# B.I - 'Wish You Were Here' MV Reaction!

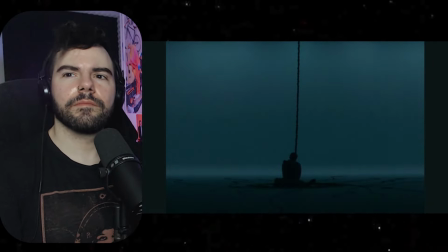12:26 Is he the watch?
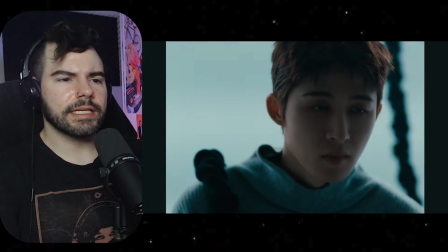12:30 Is he the clock ticking away, running out of time?
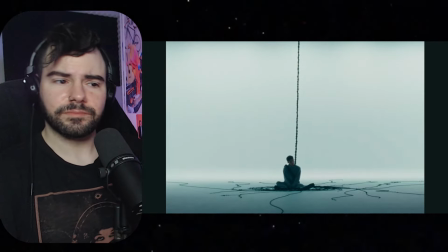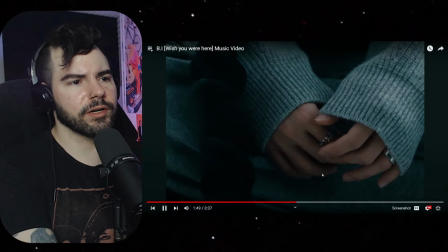12:44 His sweater. I love this sweater. I notice it's a lot more grayish than I initially thought.
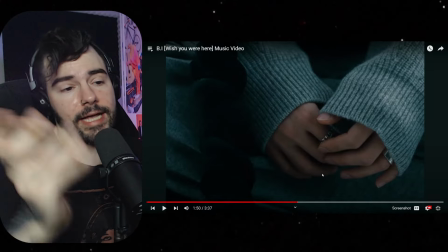12:50 Blue could be just the lighting, but I guess it's a mixture of both. I love the rings.
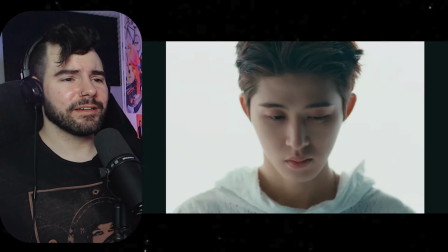12:57 Looking down, blinks.
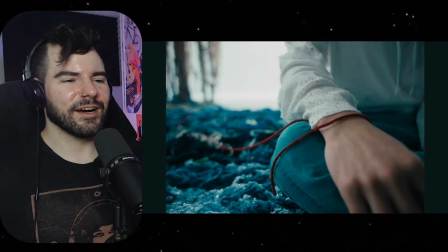13:03 Blinks again. Oh my God, the colors.
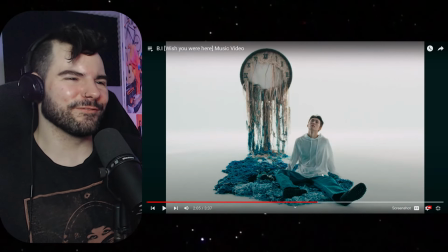13:08 And then we get, oh my God, this is so beautiful. Talk about melting clock, right?
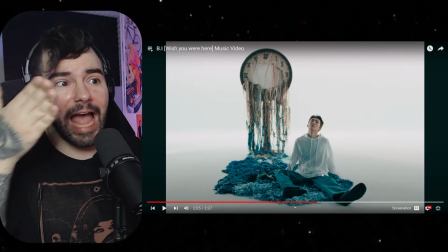13:13 We have the clock that's actually melting.
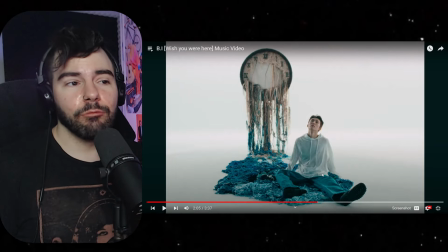13:18 The threads represent it melting without actually having it melt in the traditional sense. This is actually so fucking cool that they did this. Wow.
I wish you were here.
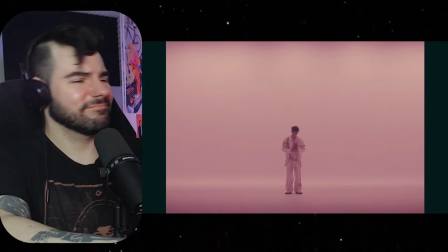13:33 It's a mama. She's a kissaga.
The heart!
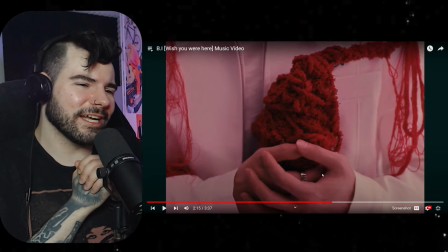13:40 The heart. Oh, this is so cool. It took me like a second to figure out, what is he holding?
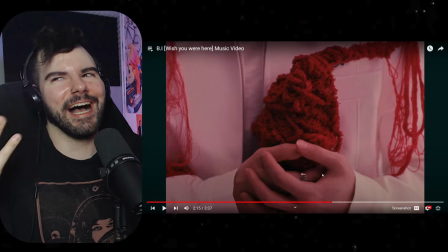13:46 A potato? What is this? Like a sweet potato?
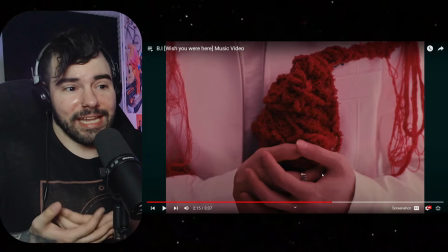13:51 Yeah, if BI was holding a sweet potato in this way, like holding it like this, I would still get it.
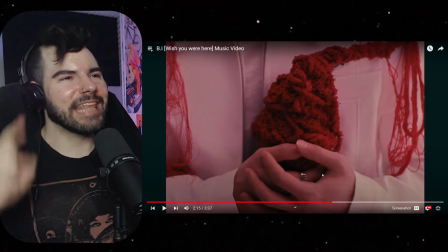13:58 I would still be like, that's supposed to be the heart. That's interesting, using a sweet potato as the heart.
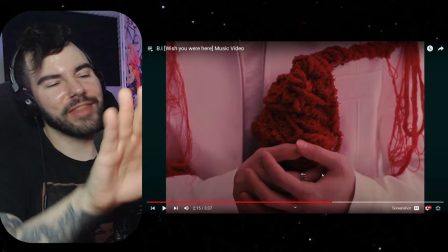14:05 Okay, cool. No, that's so cool. I love this.
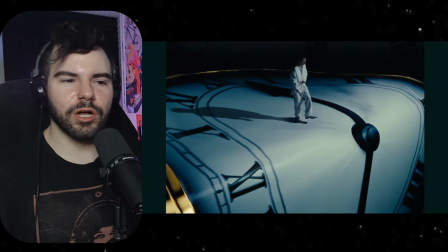14:12 Too close to the edge, my bro.
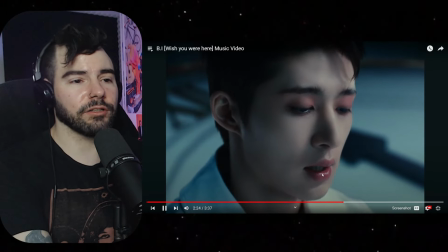14:17 Looking away. See, looking away again. Oh, he starts the shot looking at us here. There you go. And then he looks away.
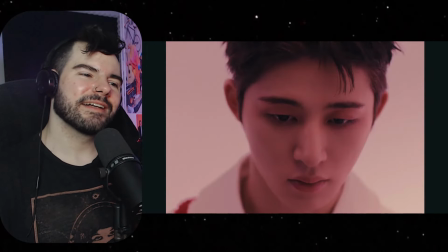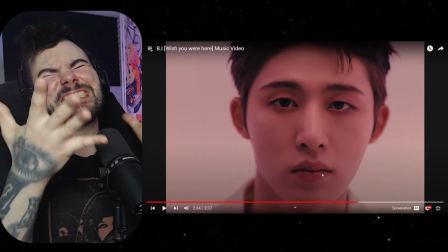14:31 There you go. There you go.
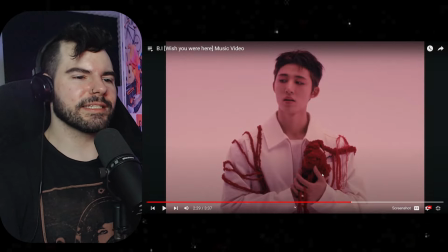14:35 So I was talking about the red threads and it leading to the heart.
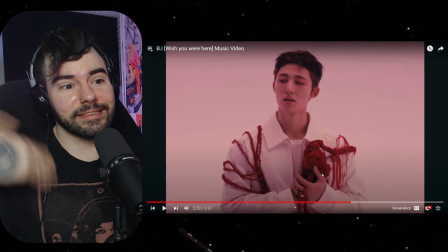14:39 And you have all the red threads here leading, making up this heart, right?
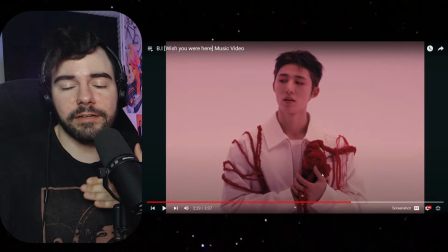14:46 So it could be either the red string for good luck and warding off evil spirits and all that, or it's all the veins leading to the heart.
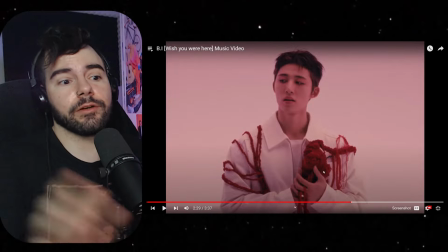14:52 It could be both, right? Maybe there's just no one specific answer. It's both.
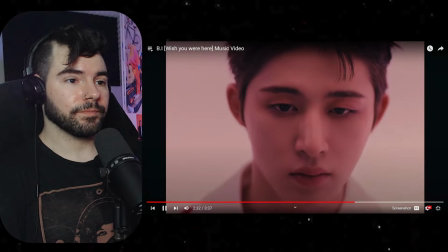14:59 It's more tonight.
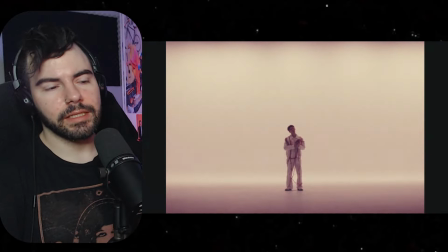15:05 The light changes now.
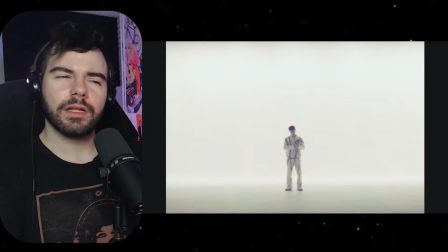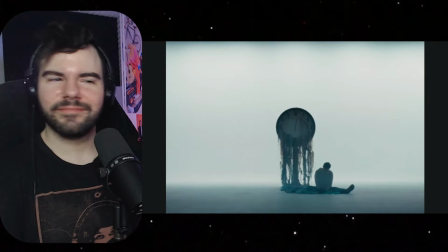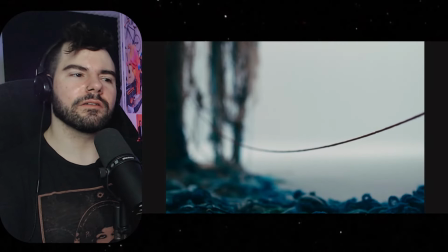15:18 Just sitting there with the melting clock. And oh, is that the one string that's actually attached to him?
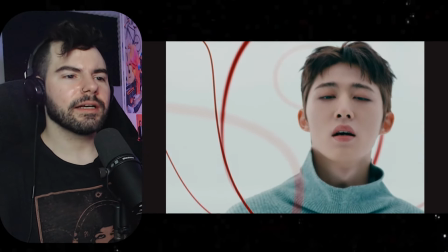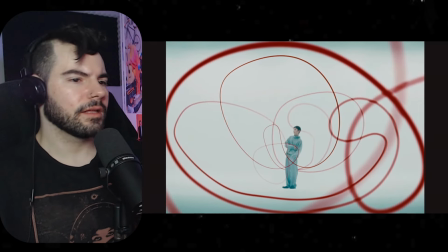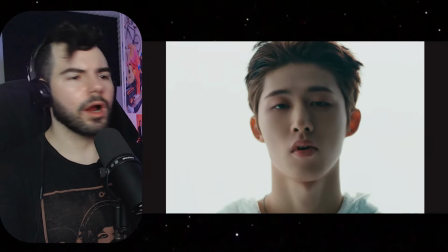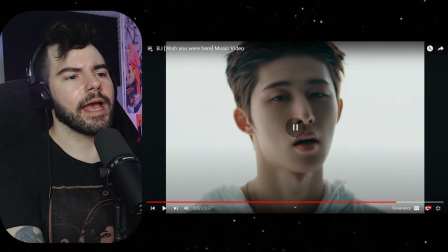15:42 That's the longest he's looked at us in this whole video, right here. And it's for the lyrics, I wish you were here.
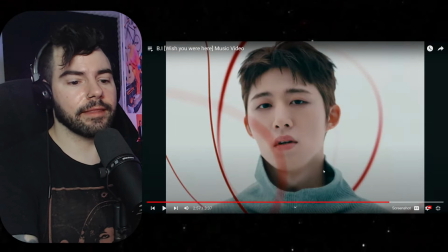15:51 That's the longest he's, I think. Well, actually, wait, maybe not.
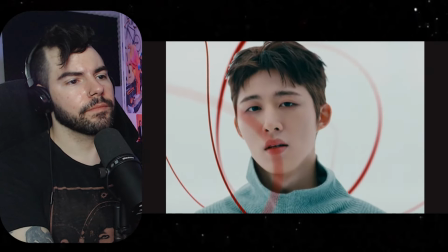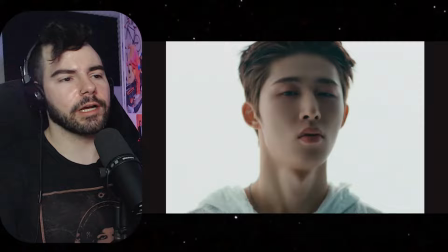16:04 This shot's longer, so I'm gonna say yes. Yeah.
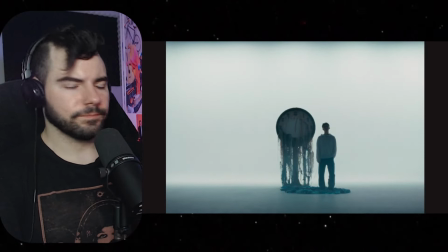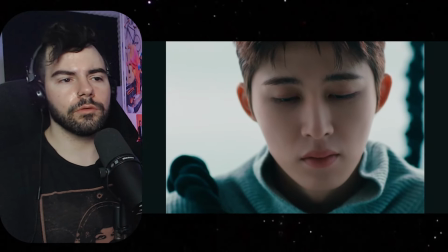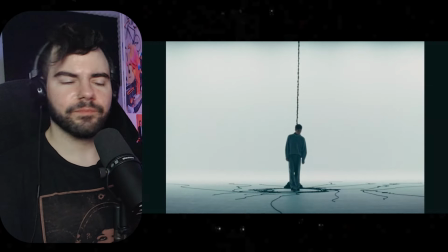And him walking away now is actually, okay, I see.